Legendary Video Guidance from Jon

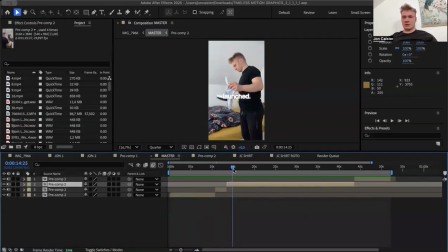Of course, it's about the bag, launched, make it bigger, no time. That's not so important for slow reveals. It's just more like to have it more unconsciously in the background. We're building an empire, right? That's to emphasize something that we are not.
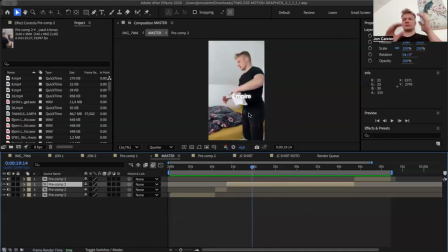Yeah, like I mean, the stylistic mid working tool here is just, yeah, the stuff that I talked about it earlier in a couple of seconds more, like no time for slow reveals.
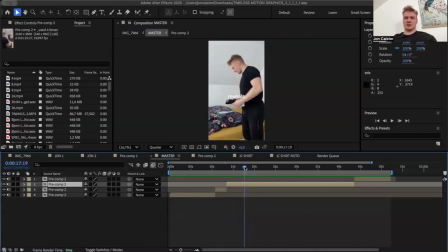Like it has little importance, so the text is gonna be slow as well, and we can to not. I mean, this is a pretty like boring scenario, so this could be a scenario where people could click away, but I'm also planning to make a zoom in on my face or something, or like on the back or something,
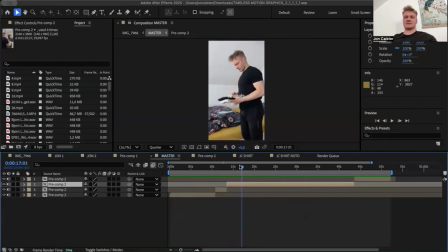because this isn't about the text, this scenario right here. As soon as we come back to an empire, we can zoom out again, and like let go of that motion happening from the zoom in, just stuff like that. And then obviously he pulls out the first shirt.
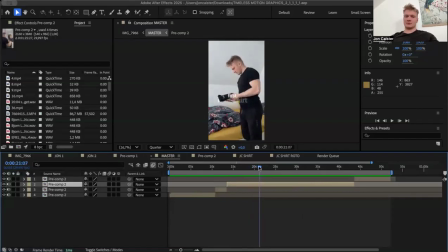And when we have that, he pulls out the first shirt, we can zoom in again because we don't have anything crazy going on with the fonts to keep the attention. That's what I'm planning to do as well. And oof, yeah, maybe something oof, like this reaction, zoom in on the reaction, and maybe as well.
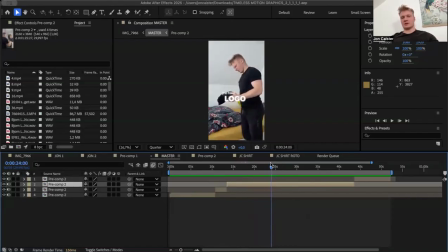We obviously got a lot of text, animations and stuff going on here with the logos off, and like the eye basically going from top left, the front logo, right, is off. Also changing different fonts, and like I changed it off because like something has to be off in the fonts as well to emphasize that.
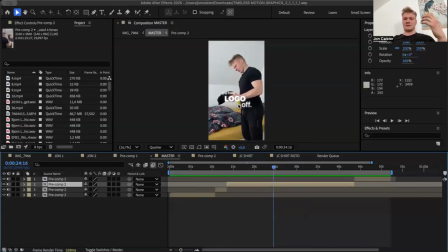So I made that off bigger than this is. even though they're going hand in hand to emphasize the point that something's off, right? And then yeah, below that we have not what he imagined.
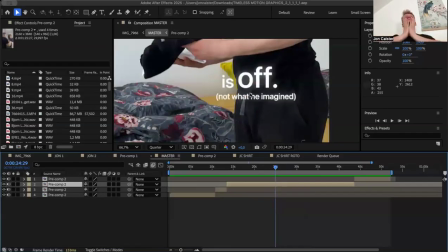Just to be like, yeah, in I use these, how do you call it? Semicolons. I don't know, have a fucking clue. It's more like I don't know. It's just more like, yeah, I don't know.
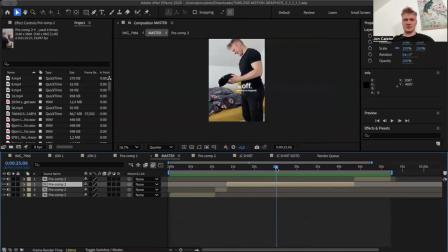Yeah, take your own interpretation for that. It's just what works. I just get a feeling for. I just watch reels, bro. I scroll through Instagram, and you slowly get a feeling for it. You go through your own stuff, and you're like, bro, you're just intuitively good at it because you look at so much content, and like,
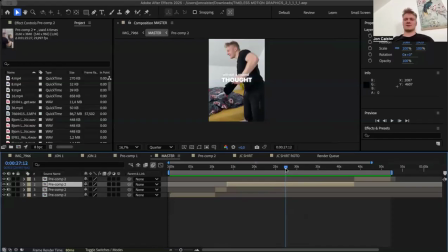yeah, you shouldn't beat yourself up for scrolling through Instagram. That's your business, bro. You can learn so much from other creators, bro. I just scroll through Instagram. Like 5 hours. Okay, so that's too much. I mean, that's exaggerated. Don't scroll through Instagram 5 hours a day, but like at least like an hour a day or something like that.
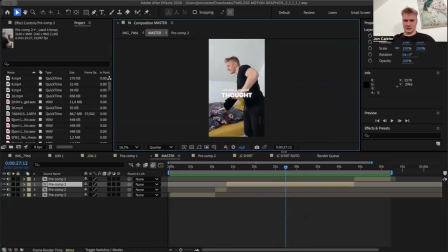Maybe a half, 1.5. I don't know, something like that. Yeah, it sounds like a lot, but why not? Right? I mean, look at my results. Second shirt, New Hope.
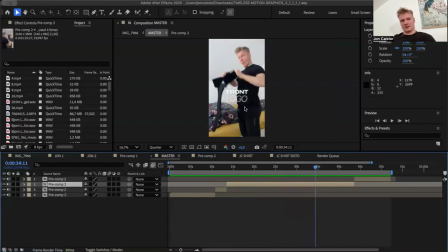And this is also something front logo. I mean, bro, I just did what felt right. I'm not really, you can see it's a little bit of both sides. It's both analytical and the emotional side. It's like I'm just emphasizing what I already have. Like the main point is I'm authentic in the video,
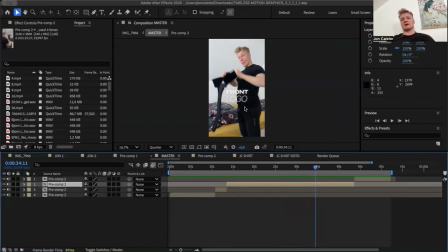and it makes the whole process so easy because the text is just emphasizing what I'm already doing in the video. Like that's why it's a no-brainer. Like I'm just emphasizing what's already there. Like every single zoom transition that I'm gonna do is natural because I'm natural in the video.
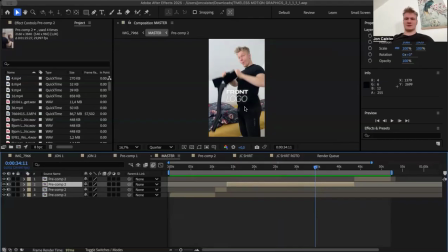So that's the main key. Like just you just are the person who you are today, and that's it. And you can make stuff look good even like that. You can tell a story, a good story, even if you're not driving a Lambo today. Like what the fuck?